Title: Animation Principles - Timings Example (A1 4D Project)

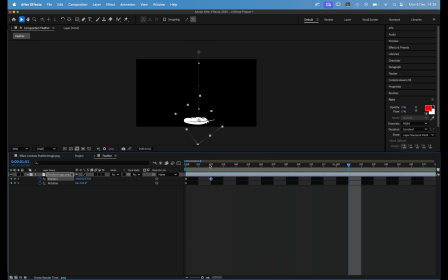Now it really flies down, and this could really communicate something being as heavy as a bowling ball, okay? And it's going to fly down at such a really fast speed, and the quicker the object moves, it can communicate how heavy it is.
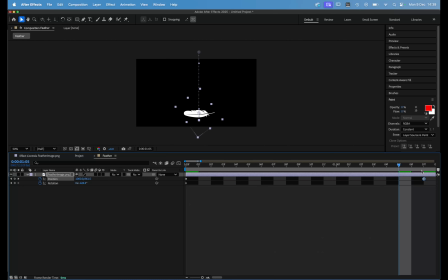Okay, so again, if I really drag this down to more of it being 1 second and 7 frames, again, it's a longer period of time, and you could almost imagine this sort of floating down, okay, because it's as light as a feather, and that's just with the distance of those 2 frames.
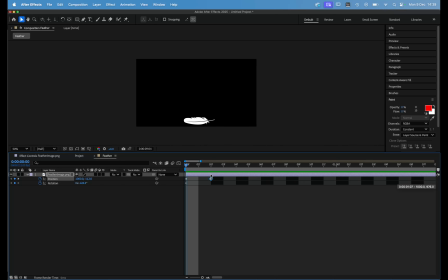So we're going to try making 2 examples to communicate those 2 ideas of different timings. Okay, so the first one, let's make this feather be really heavy. Okay, so it's a feather, but maybe it's made out of lead.
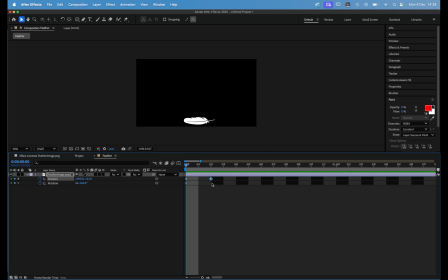Okay, so it's a lead feather. It's going to really fall down very, very quickly. So My first keyframe is going to be on frame 2. Okay, so that's really going to fly down and hit the ground. Now, it's going to be traveling at such force that when it hits the ground,
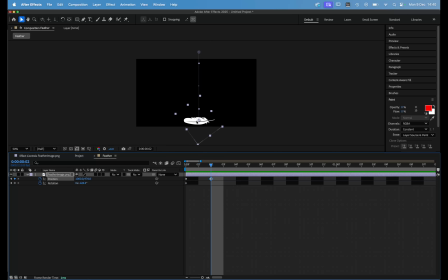it's going to show a little bit of movement, and we're just going to have it kind of bounce in place for a couple of frames. So I'm very simply just going to move over to frame 3, and on the y-axis on position, just move it up a little bit. Okay, that's going to create a sort of bounce in motion.
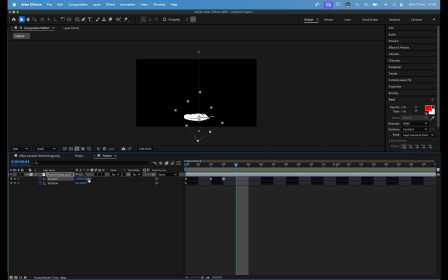Therefore, frame 4, I'm going to bring it back down to the bottom. Actually, let's move that onto frame 5 to give it a bit of a, so it hangs in the air for a frame first, okay?
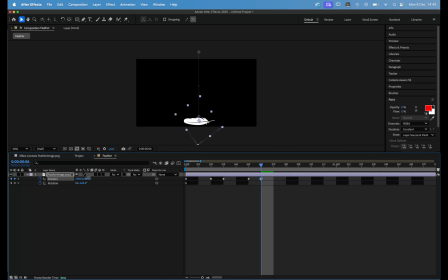Okay, so frame 5, then frame 6 and 7, going to do another little bounce, but this one's going to be a little bit shorter, so it's going to be a bit of a smaller bounce. And again, move it down to the bottom. So now we've got frames. A keyframe is placed on frame 2, 3, 5, 6, and 7.
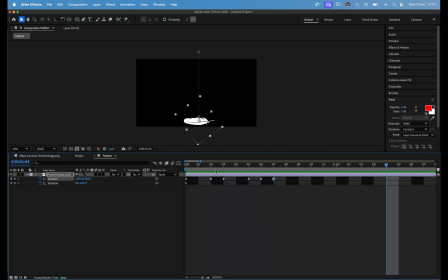Okay, and if I play it, it's going to create a nice little bounce. So again, I'm just going to set the play area. So if I move down to my first frame, so frame 0, and press B on my keyboard,
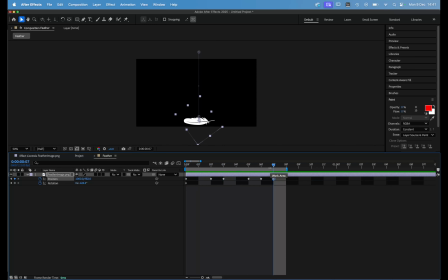then I can move over to my last frame and just press N on my keyboard. And that's going to set the playback range. So now it's just going to loop around these frames. So press spacebar, and now we can just see a loop of that animation.
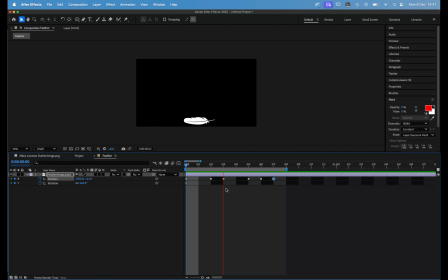And as you can see now, when it falls, actually I'm just going to move this a few frames over. Now you can see it really communicates weight. It really flies down, okay, as if it is made out of lead, and it has a nice little bounce at the end.
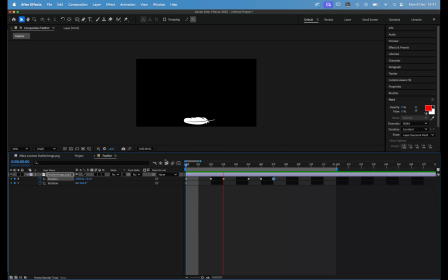So this is communicating our timing. The way that it's sort of been timed communicates a really heavy and fast weight. So we're just going to save this sort of one out. So I'm just going to rename this one.
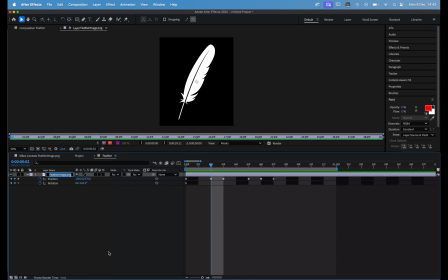So I'm going to right click on the feather and go to rename, and we're just going to call this feather underscore heavy. Okay, so you'll be able to render this out and put it into your slides for your skills button section.
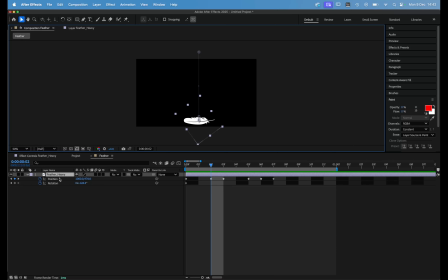Okay, now that we've done heavy, we're going to do the reverse. We're going to do a feather that's really light. So I'm just going to, with the feather heavy selected, press Control and D to make a duplicate.
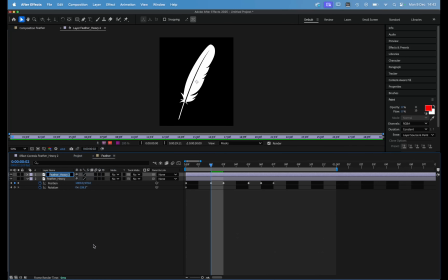And I'm just going to rename this one. So again, right click, rename, and this one's going to be feather light.
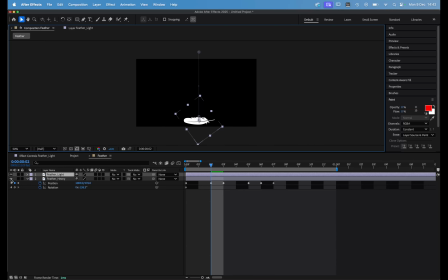So just so we kind of don't see the heavy one, I'm just going to use the eye, the looker, to untick that, and it's going to hide that one. And the one next to it is the lock. Okay, this is going to just lock that layer so I can't accidentally select it as I'm working on the other one.
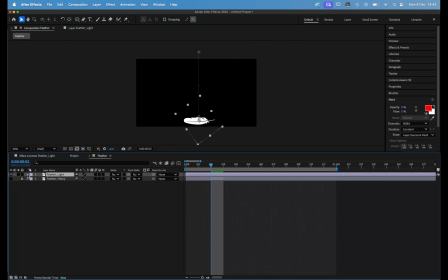So now we're just going to focus on the feather light. So let's expand the layer.